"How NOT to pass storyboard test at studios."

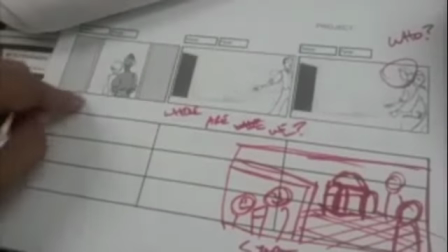(29:13)
Okay, so evidently,
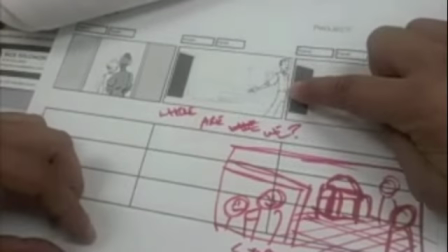(29:15)
Walt heads off to Ub Iwerk's place, and I guess that's Ub Iwerk's there, which probably should have introduced him a little more. Again, we're asking who this is.
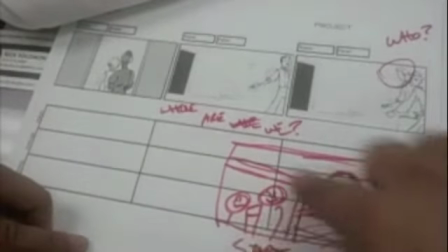(29:24)
What should have happened? See, like here, where I have a picture of Walt and Ub Iwerk's hanging out together.
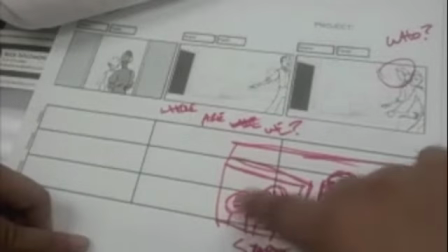(29:28)
Then we pan over to them, going into the same living room. So we have an idea of their buddies beforehand, and then they're hanging out, in the same place.
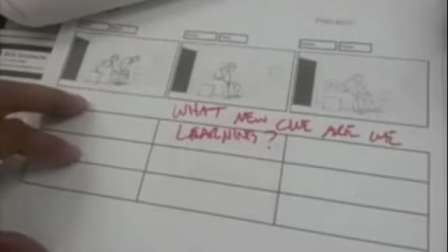(29:36)
So again, the introduction of a new character, you need to give the audience a little more information.
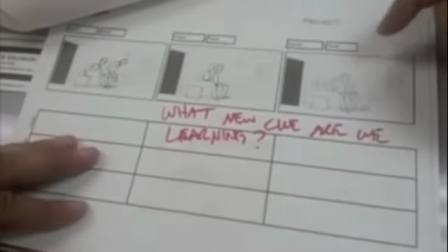(29:42)
Here we what's the point of this shot? I guess they're all hanging out on the couch, and we see Walt's miserable,
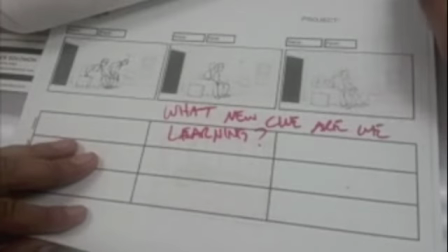(29:47)
but there's just still not enough information and a lot of this negative space for what?
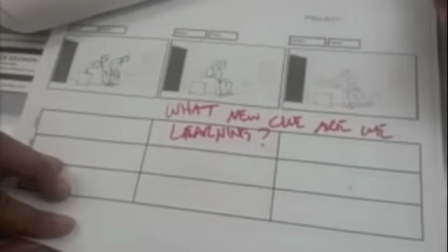(29:52)
Because what are they watching, the radio? I guess they're hanging around. There's radios right there, but This should have been more of a down shot, as we've seen,
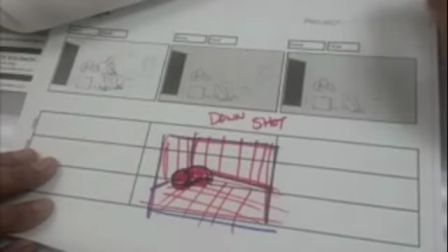(30:00)
Walt being bummed by, or even a slight truck in would have helped a little bit on his emotional reaction there.
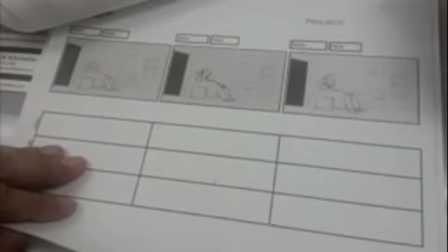(30:09)
We see him just being bummed on the couch. Again, just, I don't know.
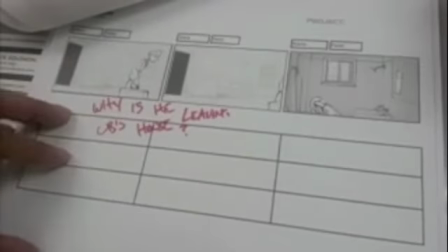(30:15)
Walt's getting up, and then he leaves. Again, there's not enough clues as to why Walt's miserable.
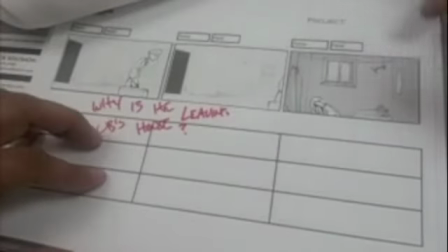(30:23)
He just kind of just starts being a sulking little baby, and so I don't know. And then we go to this location. My assumption this is where the train location is, because we're cutting to it here.
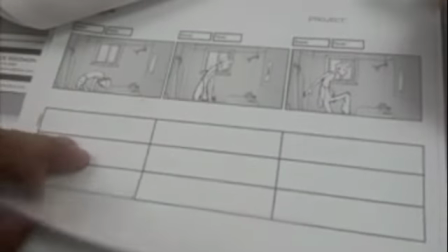(30:33)
We're going, Walt, I guess he's getting dressed for the train, and then this is pretty decent.
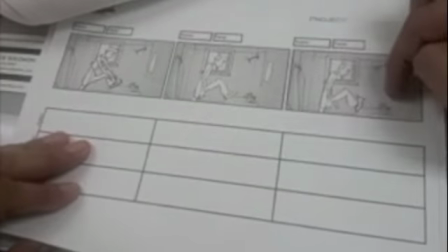(30:40)
Your gag about the shoe.
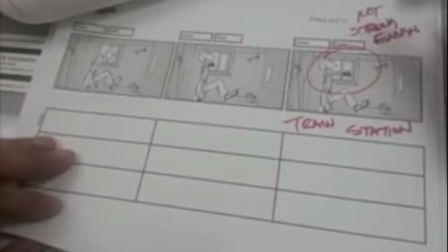(30:41)
You did flesh out the action pretty decently, but then when telling us, the clue, the audience as to where he is, this little bitty train thing, that's not enough.
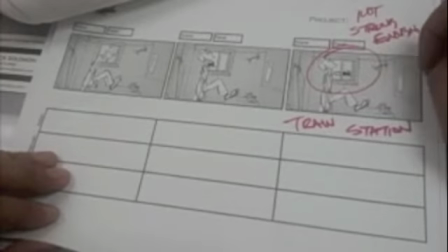(30:51)
We need more
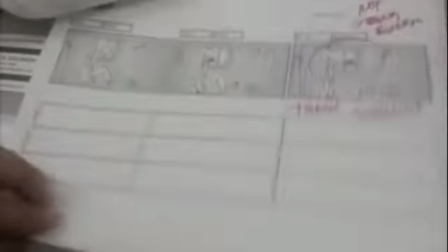(30:54)
obvious clues, like, that he's a train station, and then at the train station, then evidently he's going over to the shoe repairman.
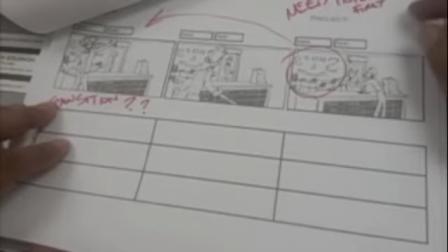(31:01)
No transition, no nothing, just kind of he's off to the shoe repairman.
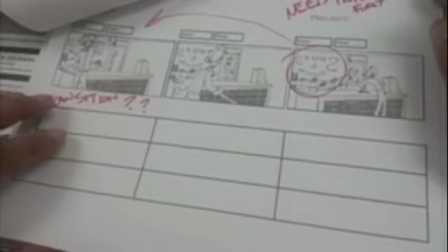(31:05)
Again, a little bit stronger, more information on we're at the shoe repairman, just because we know the story, we know that's who that is.
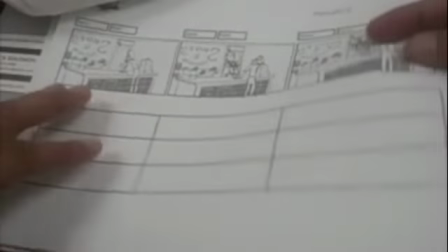(31:12)
Walt's negotiating to get his shoes. Again, I probably would have put the shoe repairman a little bit higher in plane, that made Walt a little more weak to emphasize.
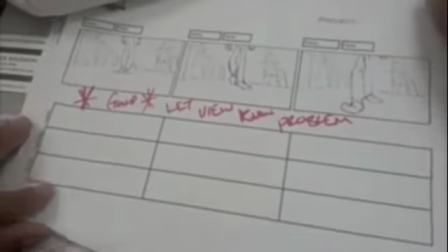(31:20)
This was good, revealing that Walt's walking home without shoes. That was a good visual of that.
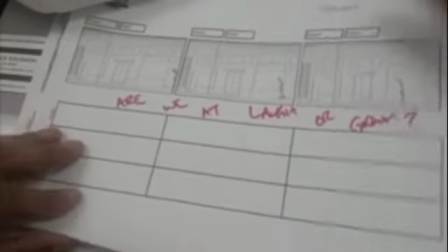(31:26)
Again, where are we? We're at, my assumption we're at Laugh-O-Gram again. Walt's coming to catch.
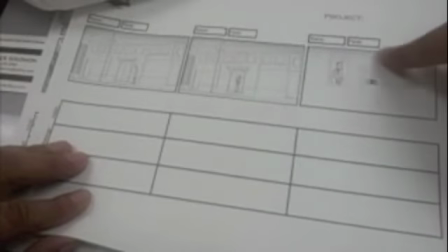(31:33)
In this composition, what's the point? I mean, what clue are we supposed to grab from this composition?
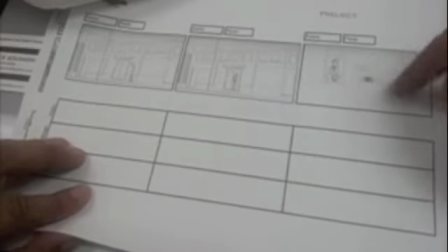(31:39)
The couch dominates too much. This is dominating too much. I mean, it's just it's poorly executed.
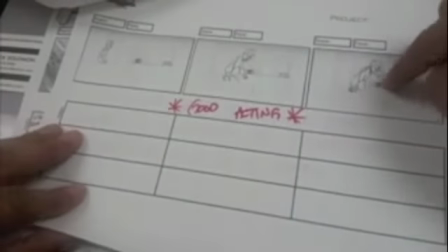(31:45)
Well, this is pretty good acting though, with Walt being frustrated with his financial situation.
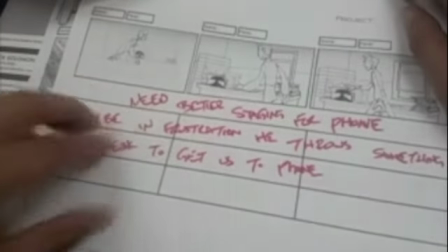(31:51)
And then again, with Walt going to the phone, we need a better staging of the phone.
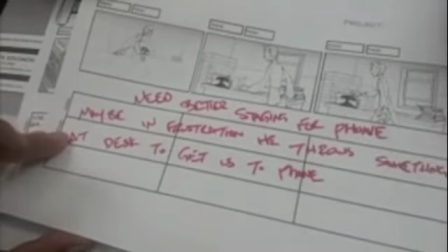(31:56)
Maybe in frustration, he throws something at the desk to get us to the phone. Because it just feels like this shot is just kind of unplanned, right?
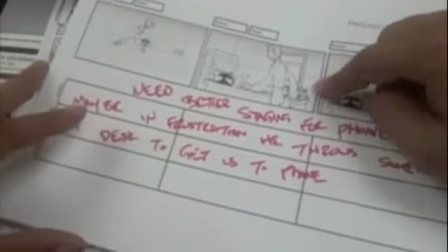(32:05)
So then when we go to this shot, it feels even more unplanned.
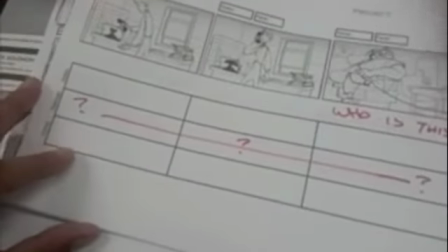(32:08)
I mean, the point of the shot is obviously he's receiving a phone call, and then we don't have any idea as to what's going on there because there's no dialogue in our description.
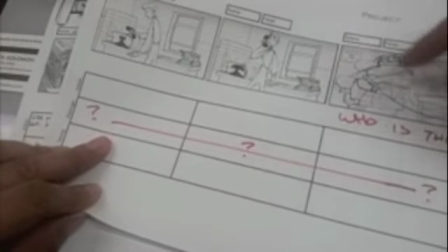(32:16)
And the acting is pretty
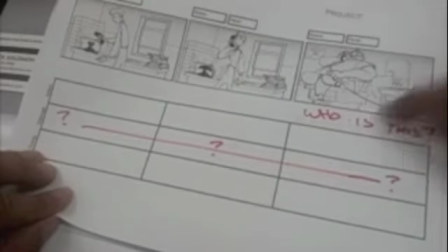(32:22)
way subtle. They're not moving at all. Again, we're assuming this is a dentist, but we have maybe some clues, wash, sink, and such things.
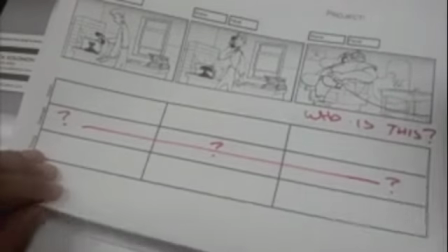(32:31)
But I would have made it a little more obvious with props.
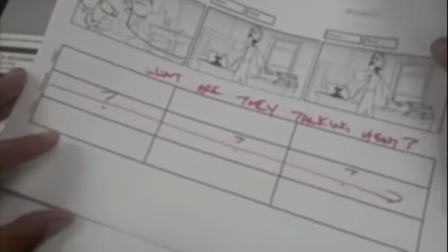(32:35)
We have no idea what they're talking about because you didn't put it in the dialogue or the acting or any of the information.
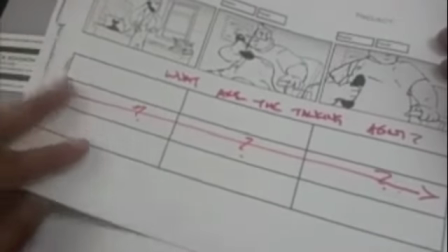(32:44)
Again, we have no idea what they're talking about. The acting is. The point is that evidently Walt has no money about the shoes.
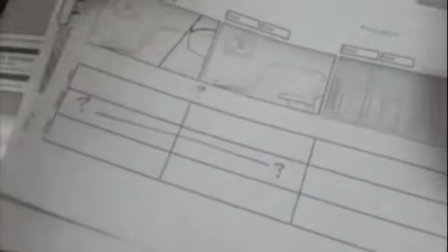(32:53)
Not really great performance there. He leaves.
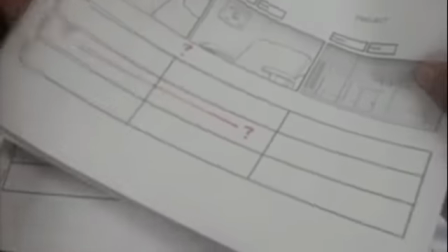(32:57)
The dentist leaves for some reason, and we're at Laugh-O-Gram again here.
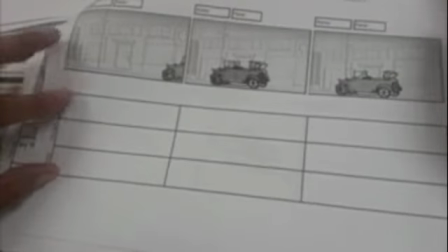(33:04)
I guess this is the dentist driving up to Laugh-O-Gram, and
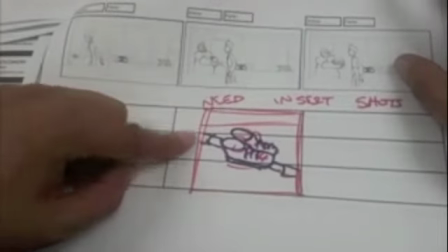(33:11)
Walt comes in, and we're getting the shoes, but we need an insert shot of here's your shoes, so we can emphasize the point.
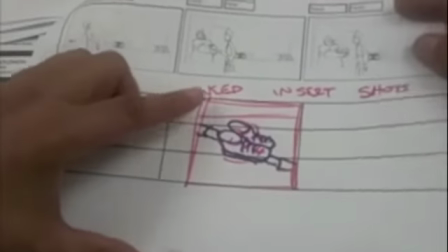(33:19)
Here's your shoes, Walt.